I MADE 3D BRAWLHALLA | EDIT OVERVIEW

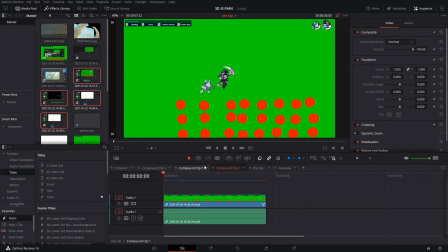Hello there, welcome to the VFX overview part of the video. This is where I explain every single trick that me and my friend used to make this 3D edit. To start things off, here's the clip that we used for the montage. It's made in training mode, so I programmed the bot, or rather controlled the bot, to fit in with the music.
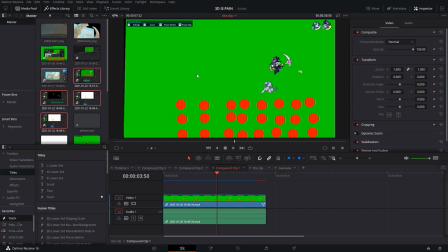And then I actually used my red dots and green background mod I made for the Mammoth stage, so that now I can actually use my camera stabilization option in Davinci
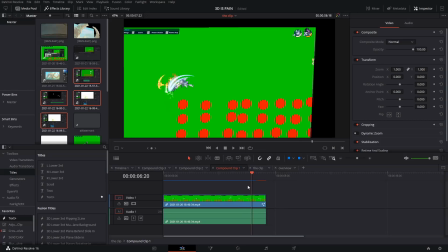to focus on those red dots and keep the character still while the camera is technically moving over here.
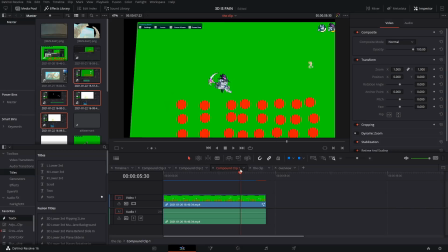So the borders here indicate that the camera has moved, and those red dots make sure that they still focus on the same spot. So then we don't have to do camera stabilization in Blender. Compound clip 2.
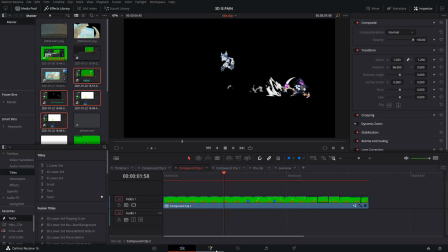This is where we remove the background elements and the red dots.
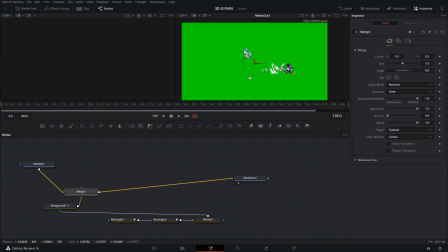So here's the green screen that we had to remove, and here's the background elements we had to remove.
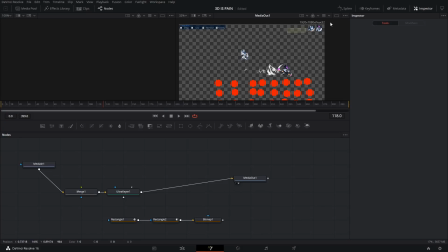So again, a few menus to take care of, and those red dots. You can still see those parts of red dots in the video, but it's so slight and so slim, it's really hard to notice. So we didn't care much about it. There's a few cases of them popping up over here. Yeah, there they are.
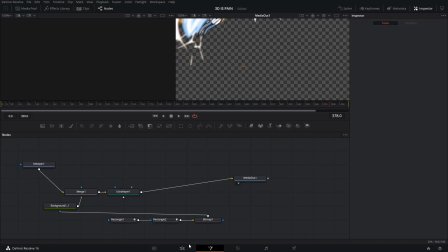So yeah, as you can see, nothing's perfect. But who's gonna notice that? Nobody.
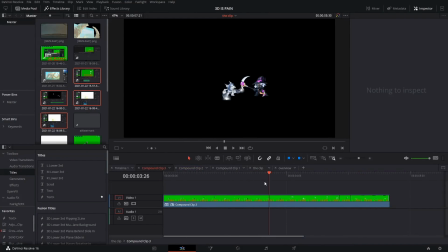And then finally, command clip 3, where I fix the time over here and stop it for the sake of the beat drop of the song. And this is where I made the 3D camera panning effect. Alright, let's move on to how we made the 3D background.
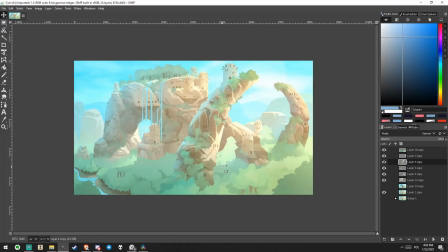Alright, welcome to Gimp. This is where we got the images for the parallax background for Blender. What we did here is that we basically took out all of those like elements, like this one,
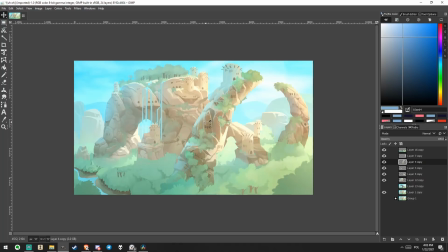and separated from the rest, and added a bit of elements to the background here. As you can see, this normally is covered up, but I made it so it's separated and drawn in a bit more to this.
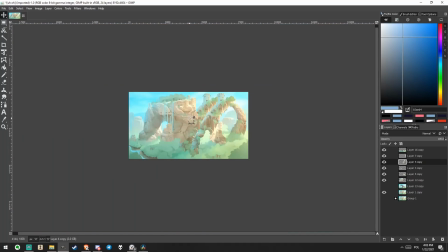You can actually see the copy brush here, but it's really, really hard to see from at a first glance.
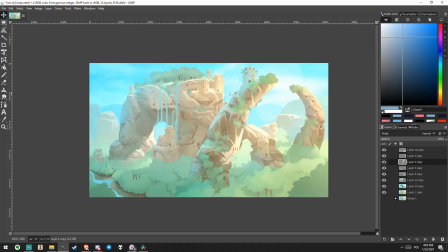So if I turn this on too, you can see that it covers up the background for the elements too. So you can easily move them without much of an issue. We're gonna use that in Blender now.
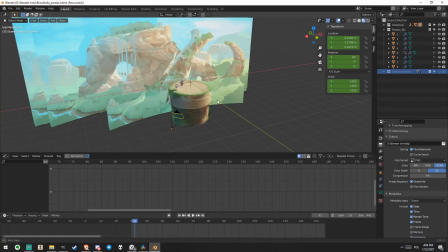Alright, welcome to Blender. This is the actual scenery and camera that we used for the clip.
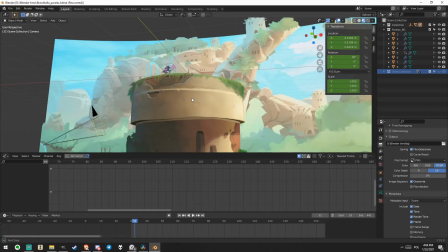So first off, my friend is just a genius and figured out how to add the stage
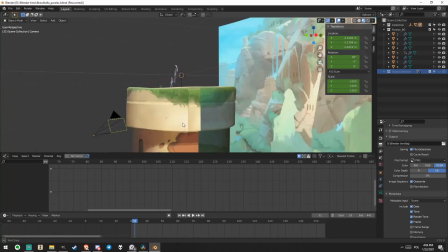to a Blender composition.
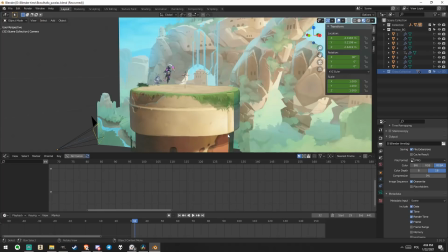He took the stage like texture and wrapped it around a cylinder to make it just a circular platform.
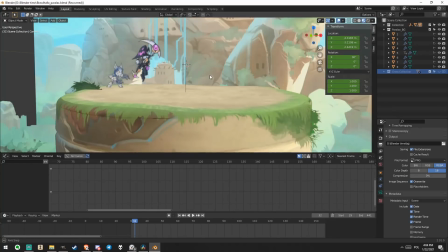Got these textures in here too. Some really nice little touches here. It's pretty good when you take control of the camera and see them.
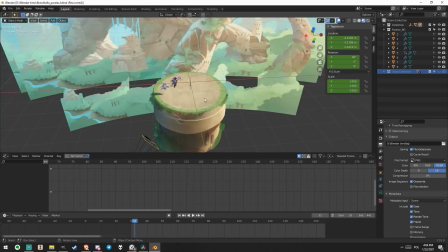Too bad I overshadowed the effects. Whatever, I'm going off on a tangent. The background, as you can see, it's wrapped a bit,
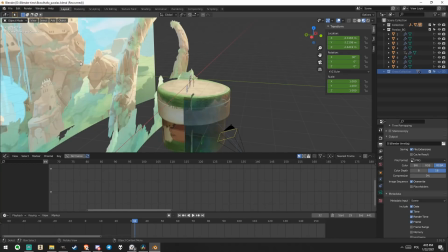and we made sure that every single element that's like in the foreground gets closer, and every single one that's in the background gets further away.
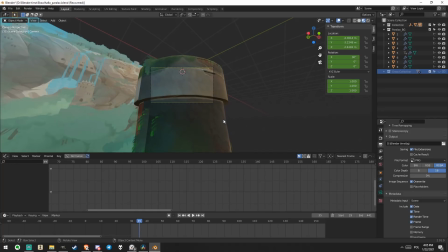Therefore, if we switch to camera view and just zoom in here, you can see that
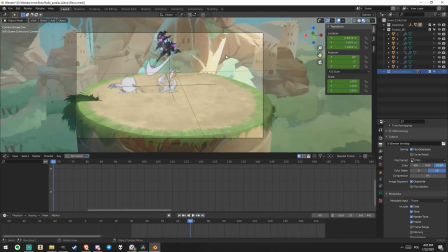very well over here of how the elements go at different speeds.
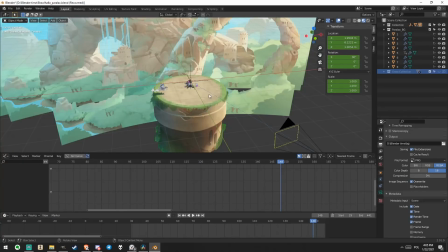Alright, now back to Davinci. This is after we rendered the Blender animation over here with the camera, using a few timestamps here and there.
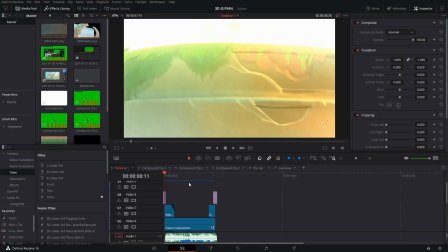We use those camera things over here to make this opening transition,
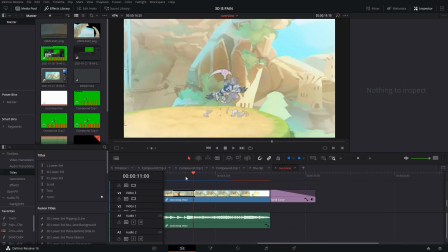which I'm gonna try and click off over here. Yep, there we go.
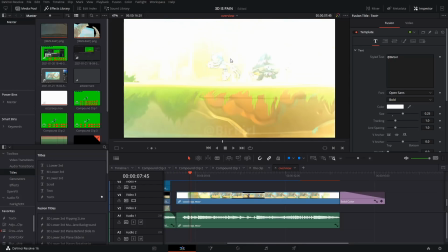This is the part where we use in this transition. There we go.
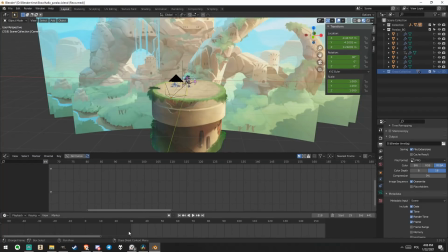And if we go to Blender, you can actually see the camera move right here.
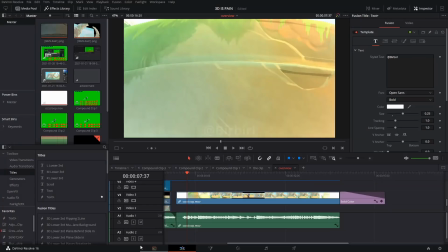So yes, every single camera movement was made using Blender, because then we have a 3D room, 3D space that we can go around,
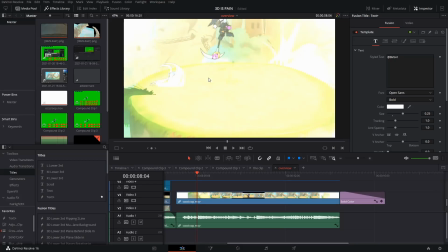which means that we can look basically behind the characters at an angle that is just way more natural than a zoom in,
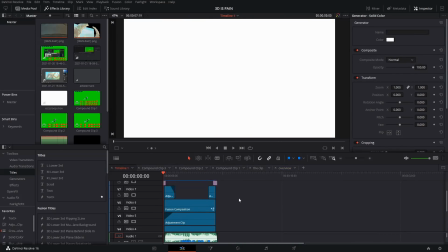zoom out camera. Now for all of the effects, first off, the white background,
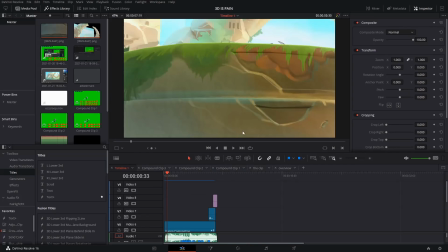then there's the adjustment clip that adds a glow and slowly removes it.
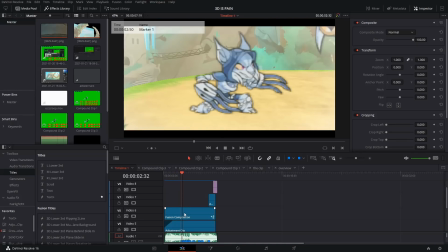Then we have the two bars on a fusion composition.
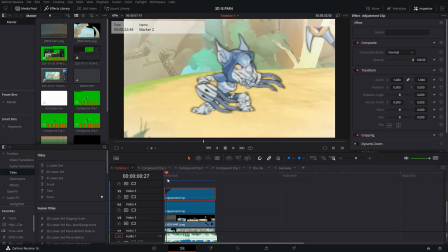Then we have an adjustment clip for the sake of the colors.
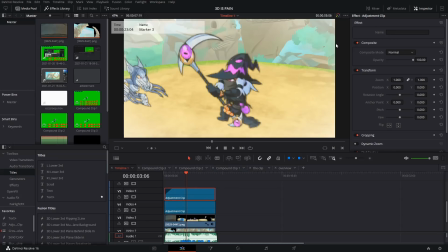Sorry, this one is for the vignette around the screen to make it seem a little more, I don't know, heavenly, you could call that.
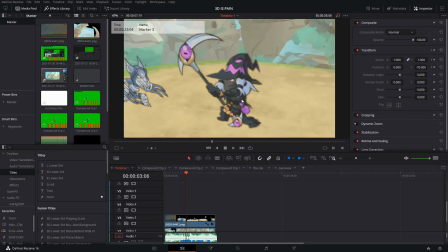And an adjustment clip to fix the colors, because otherwise it's very, very bland.
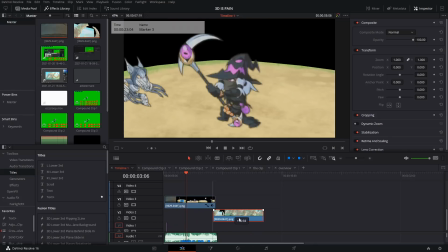And lastly, there's the two clips for the background and the stage, because you can actually render just the background or just the stage,
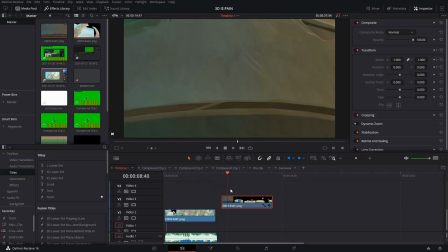and we use that to be able to fix a few things about the colors here, etc.
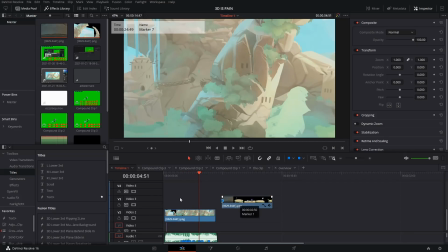Just a few touches here and there. Plus, using this technique, you can technically get a bit of text in between the stage and the background.
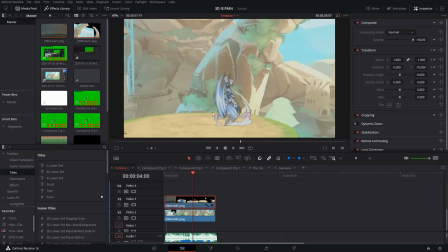Like, there's nothing stopping you from just putting a text over here, which I can do actually right now.
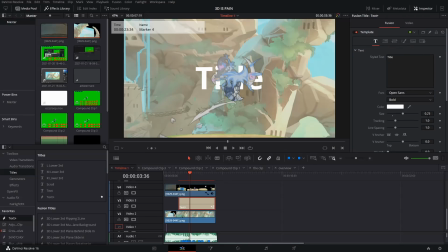Boop. As you can see, it is super easy to get something in between the stage, the background, and the stage with this.
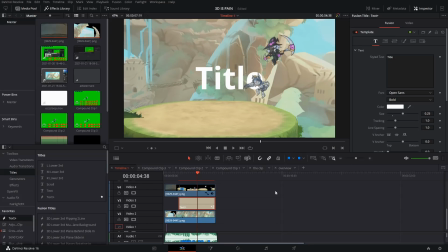I love how much freedom this gives you. Anyways, let me go back in time before I lose this project.
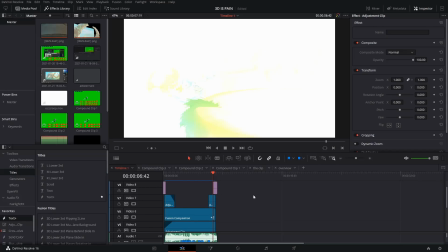But yeah, that's the VHX overview. If you need any help with any of this, first, Google it. If Google doesn't help, ask in the comments below. I'll try and answer a few questions, but I'll also do a Q&A, like a frequently asked question thread, right at the bottom in the comments.
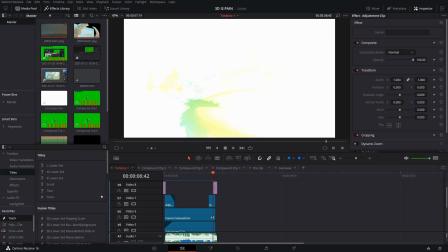Every single software that we use to create this is going to be linked in the description of the video, so feel free to download any of it. It's all free too. This is the free version of Davinci. Blender is always free and Gimp is always free. I'm telling you, if you haven't started editing yet, or just don't know if you should get into it, if you have a decent PC, go for it.
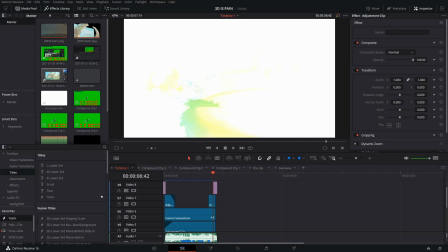Try it. It's worth it. You can do a lot of cool stuff, and hopefully you found this inspirational. Alright, see ya.